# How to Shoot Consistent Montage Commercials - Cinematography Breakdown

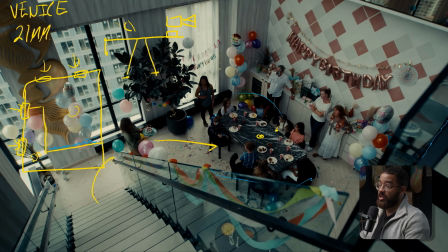So now that we've established that movement, we're going to shoot it multiple times at different camera angles that are the same that we kind of shot for the other scenes, but play out the different scenarios that are happening. So the cinematography and the visual tone stays the same,
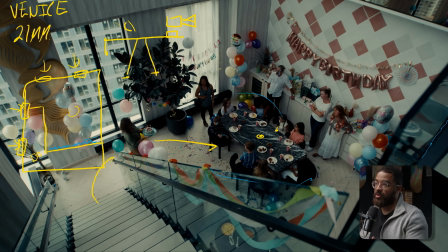but the direction, blocking, and what's happening in the scenes is staying different. That is the essence of a montage commercial, especially when you're dealing with multiple actors that have to do different things. You're not gonna tell the actor to do the same thing that the other actors were doing.
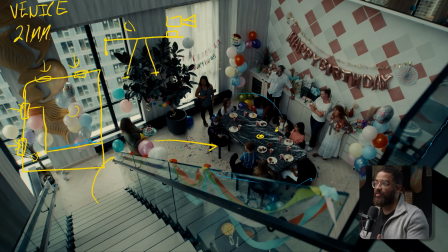You're gonna tell the cinematographer or the crew or whoever's working on that to maintain a visual style. And that is the definition when it comes to consistency and what we're talking about in this project.
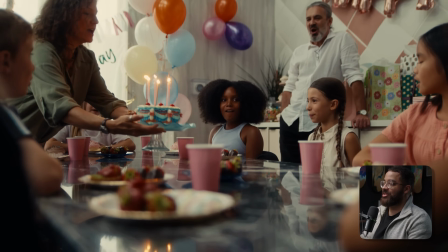So now we move into the second shot, which is the table shot that we're working with here.
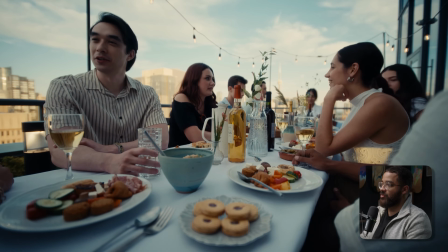Now, if we go back to the previous shot, which was the second one in the sequence, we are dealing with a little bit higher camera angle.
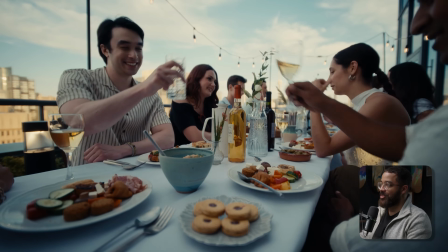And this is where you don't have to necessarily, pull up the last frame on the monitor and start framing it up the same.
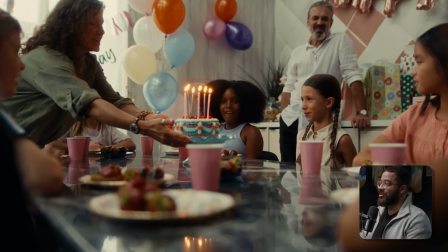That will be a little bit too consistent, a little bit too match cutty. So this was me kind of changing it up and playing towards what the scene
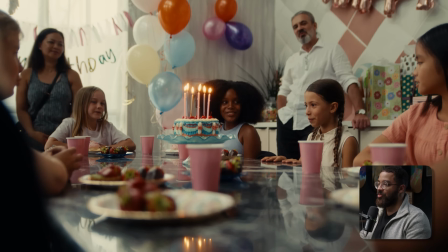is talking about and kind of what I'm dealing with too in the scene as well.
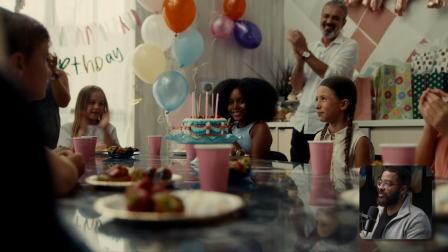I'm dealing with talent that is a little bit shorter. I have to reveal the actual story that is happening in the background with the grandpa here. It's the same but different. So you don't have to be a stickler and try to match frames exactly. We're not trying to pull off one for ones here or match cuts.
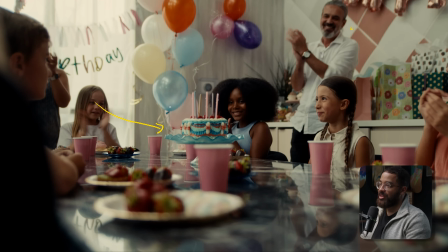If we talk about the blocking, the grandma just set down the cake here, and then she just blew out her candles, as you can see here, and then she's smiling. So that just goes on to the actor blocking. But if we talk about where we are positioned and what we're dealing with,
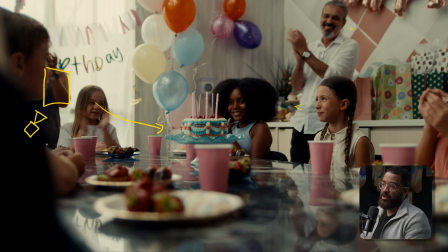and then I am just sitting on the corner of the table on a tripod, and then I have all that negative fill still behind me. But at this point, I had my grips walk in 2 sets of floppies and kind of table them off. So I would have some more contrast, as you can see back into her face here. We're going for a commercial look.
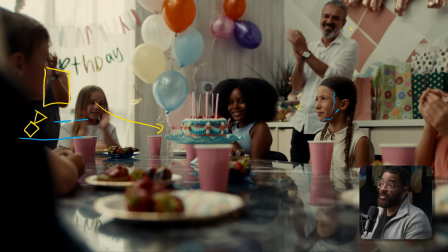I'm not going for anything with heavy contrast. Maybe if the sun was coming in here and giving a little bit more orange tones and everything, we would have that. But I'm just dealing with that natural light that's coming in.
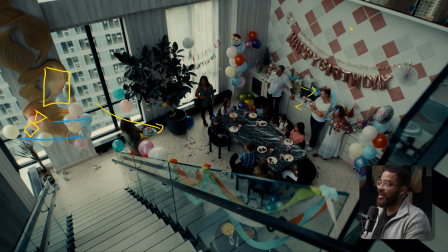And then even if we go back to the wide, you will notice that one of the windows has shears here. This was done by the art team, and we didn't have enough shears for the room. So we were just like, how does this make sense? Oh, we kind of want the happy birthday to be seen, and we can say that, because they were setting this up, they only put it on that one.
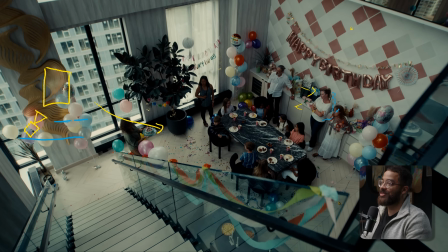It necessarily doesn't work for the wide. If you talk about, having consistency and having shears across the whole thing, that would be a lot better.
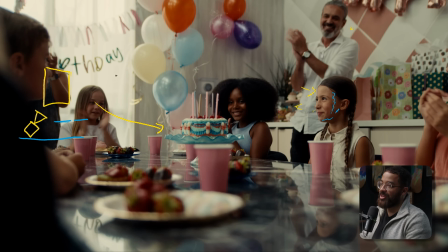But it really works for this shot because now I'm dealing with a soft light source and something that, again, we have all those buildings in the back bouncing all that light around, but now it's going through this diffusion and just giving me the light that I'm looking as a commercial cinematographer.
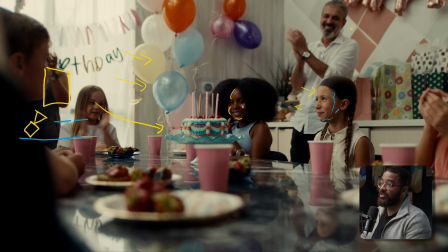It's giving me very pleasing highlights, not harsh shadows at all. The fall off is amazing when we look at the light side to the shadow side. And then when we look at our talent here, we have a massive source, which you can see in the catch light here.
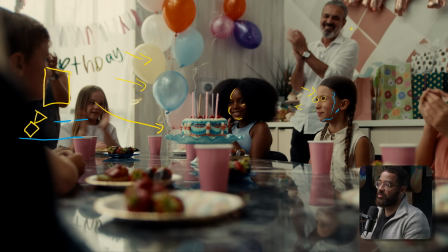So it just gives me so many levels of interest, and that's what you're doing to build as a cinematographer. And then when I was even looking at the table and looking at all the details while we were setting up and retaking the shot so many times, we were even dealing with some nice reflections here that just add for more of a cinematography standpoint,
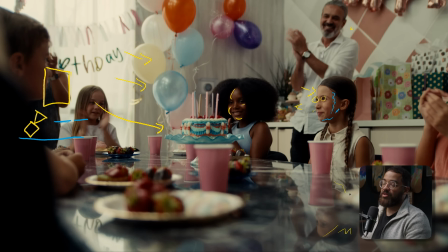not necessarily the story, but that's what you can play with different camera angles and such like that. And then if we talk about composition, the rule of thirds, our center action as she blows out the candles is right here, but we're dealing with interest on the right third. And then on the left third, we're filling it up with a happy birthday with all the other people. And then just a shoulder in here.
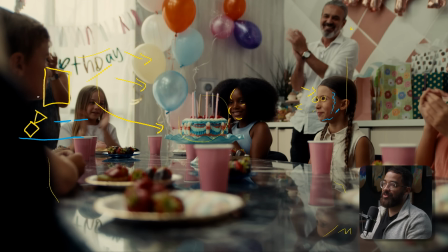This is actually somebody from the art department, and we just wanted to fill up the frame entirely to make it even feel better.
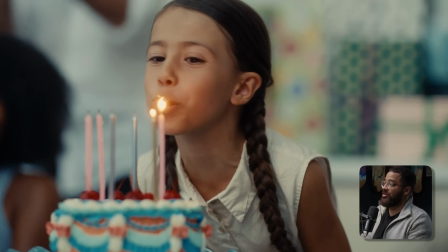When you're dealing with a lot of actors and a lot of moving parts going on, the previous scene before this was kind of freestyle, like, hey guys, just have a conversation.
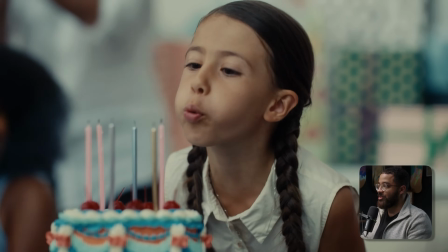You talk to this person, you talk to this person. But when you're directing kids, that's very difficult to do.
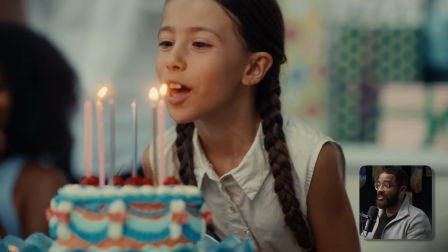So we needed a kind of action for them to react to.
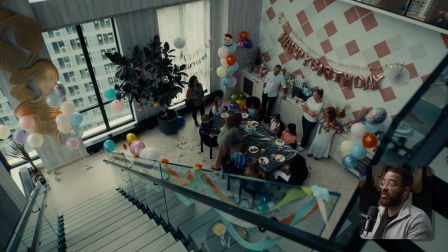And that was, again, the grandma walking towards everybody singing happy birthday.
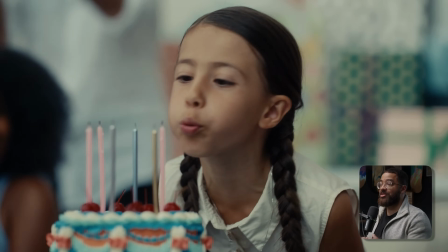And then we have our talent blow out her candles. So this is, again, just very important for you to know, especially when you're dealing with a lot of people.
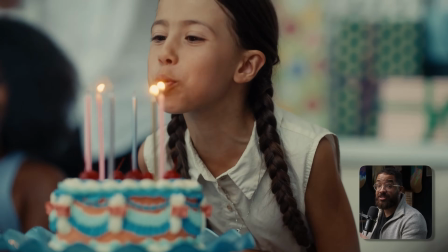You don't want to necessarily tell all these kids, okay, have a conversation. You have to kind of judge that based off of what's going on.
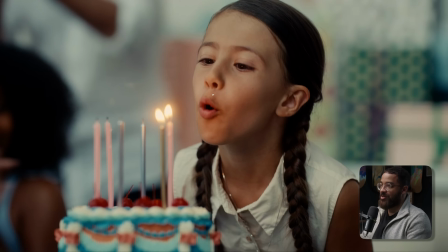And then it's very hard to deal with a lot of people like that. So now we are dealing with something that is more naturalistic, but this is when you come into the tight shots, you can see really how we started shaping that light with all that negative fill on the right side here, as well as my gaffer and grip just walking in those floppies.
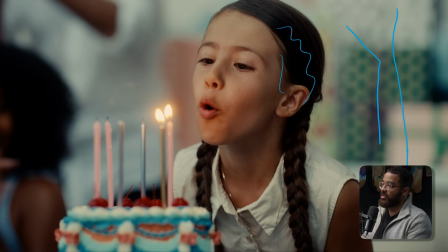So we have a nice solid gradient here. And then the color temperature mix of just all the daylight that's coming in, and then the warmth from the candles really play up on this. And this is just using the story to really drive the cinematography.
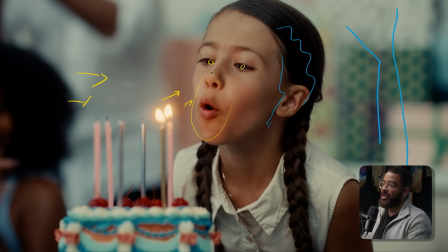We get the nice catch light in her eyes, and then we get the warmth in the center, and then that falls off to the nice daylight that's in the background.
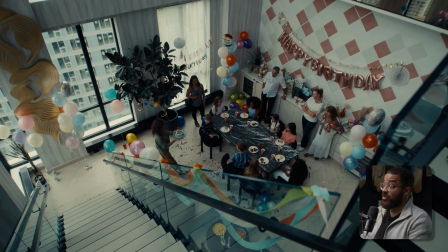So again, we shot this with a super wide angle, perched up in a very similar angle to what we did before.
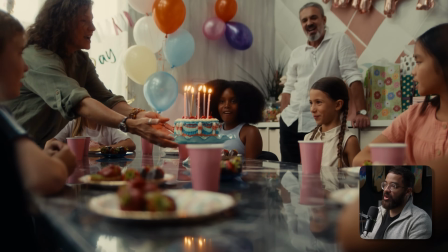And then we go in for a medium. This wasn't necessarily on the 21 where I was super wide because I was dealing with people who were a lot farther away and the table was kind of different.
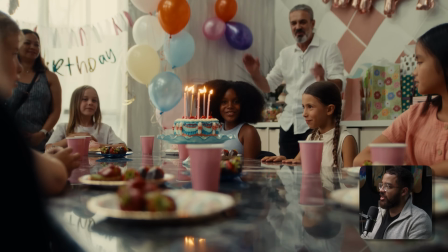So we shot this on a 25 instead. And then we moved into the super tights.
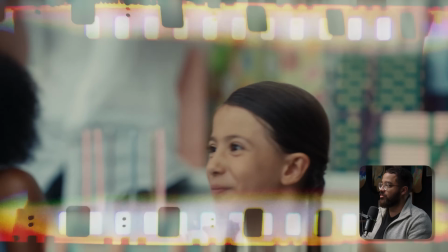Again, this was on the 135, and just to keep that consistency. The next thing that we're going to be talking about is plays up on the group of friends that are coming into that room.
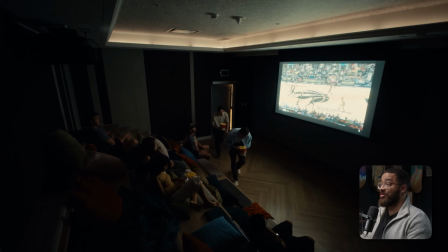So again, if we talk about visual language, again, I'm going to sound like a broken record, but we are starting with a wide, going in for the medium, and then going for the possibly tight.
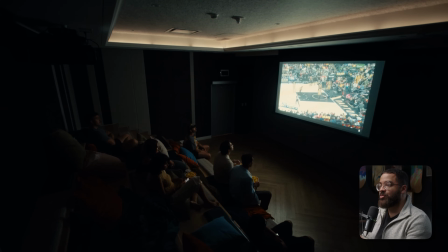This was kind of different because we were playing up on the action,
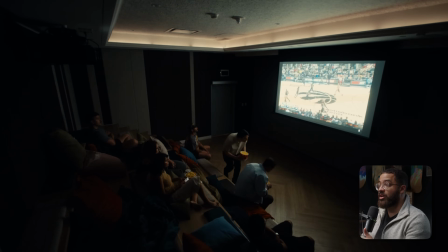and then you have to ask yourself when you're talking to your director and cinematographer, what do you want this to feel like?
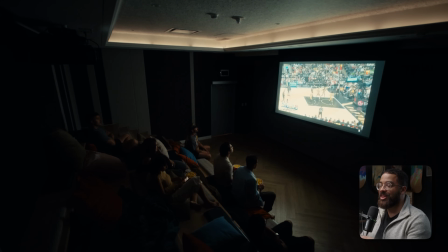I don't necessarily want to be close up and in their face. This is more of a watching aspect. We want the actions to play out and the camera to be kind of a fly on the wall. So this is very similar to the birthday scene where we were that fly on the wall and really watching everything play out.
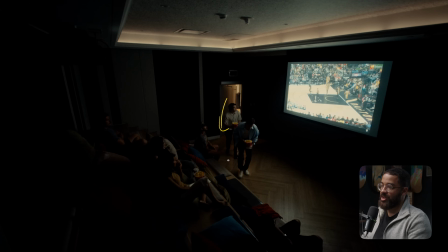So we have our kind of two guests here coming in, and then they're meeting up with their friends, but they're late. So they're kind of trying to stop from blocking the screen. And then we have a basketball game going on here. This is just what we were dealing with and what we're able to show on the screen, not necessarily watching a movie,
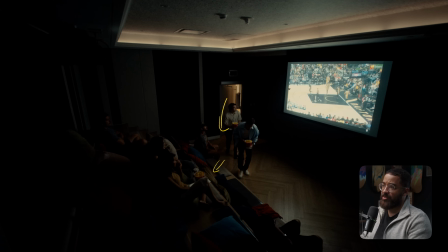just because they have a partnership with the Raptors, which is the local Toronto basketball team here. So we have that action going in, and then we have to basically cover this scene. So when we talk about this wide, we are shooting on the 14 millimeter here, and this is just on a taller tripod sticks, the tall sticks.
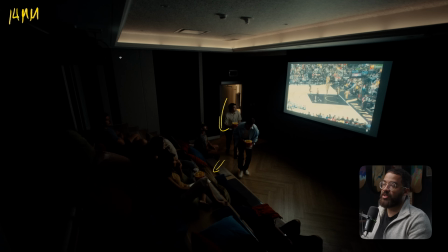And then I just have this fully extended and I'm up in the corner. So if we draw out this room, this is where camera is, and then I'm just pointed off down into the corner. What was interesting here is the lighting that was associated with.
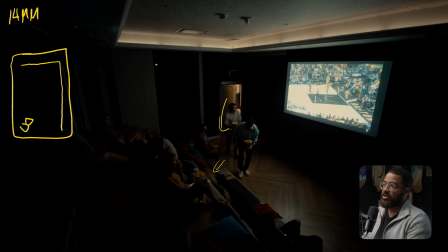I wanted to take advantage of this ledge that was spread out through across there and really add some color contrast into this image. I knew that this screen was be playing and this was levels enough, and we could easily bring this down in post as well as play anything on that. And this was going to give me enough light because I'm basically dealing with a massive bounce source.
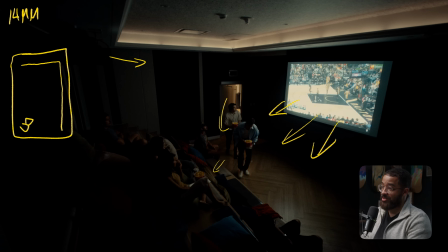The projector is projecting that image, bouncing it back, and it was giving me enough levels. And with a dual base ISO, as well as just playing with the aperture, I knew that I had enough levels. And I did that in the tech and location scout. But I wanted to add some visual interest back up into here.
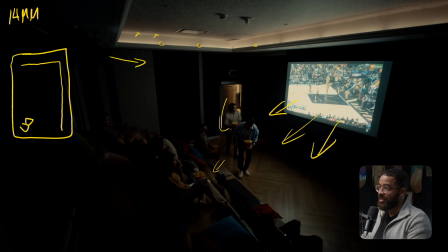And then if you look close enough, you can see some gaps in these lighting, which wouldn't be a continuous LED strip.
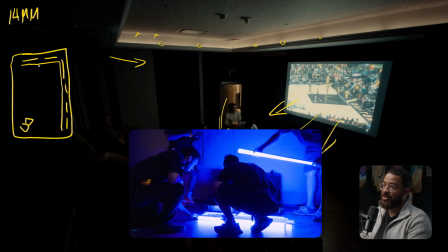What we did is we had a bunch of Titan tubes. So we have 3 here, and then we have 5 over here.
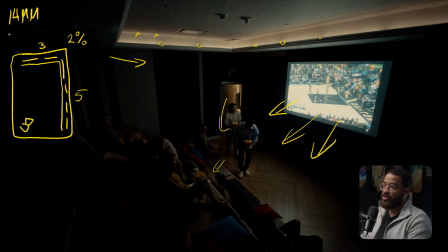And these were set to like 2%, super low, because I was at the second base ISO of the camera, which is 2500, and I was wide open on this with no NDs. The lights were set to 3200 Kelvin, and my camera's white balance was set to 4400.
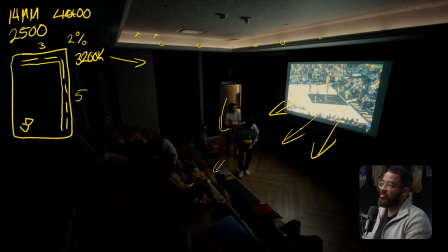This just pushes everything that is natural to a little bit more blue tone, which you can kind of see here, and you can see how blue the screen is. But then these just push it to almost a very off-white, a very nice orange that is not too distracting.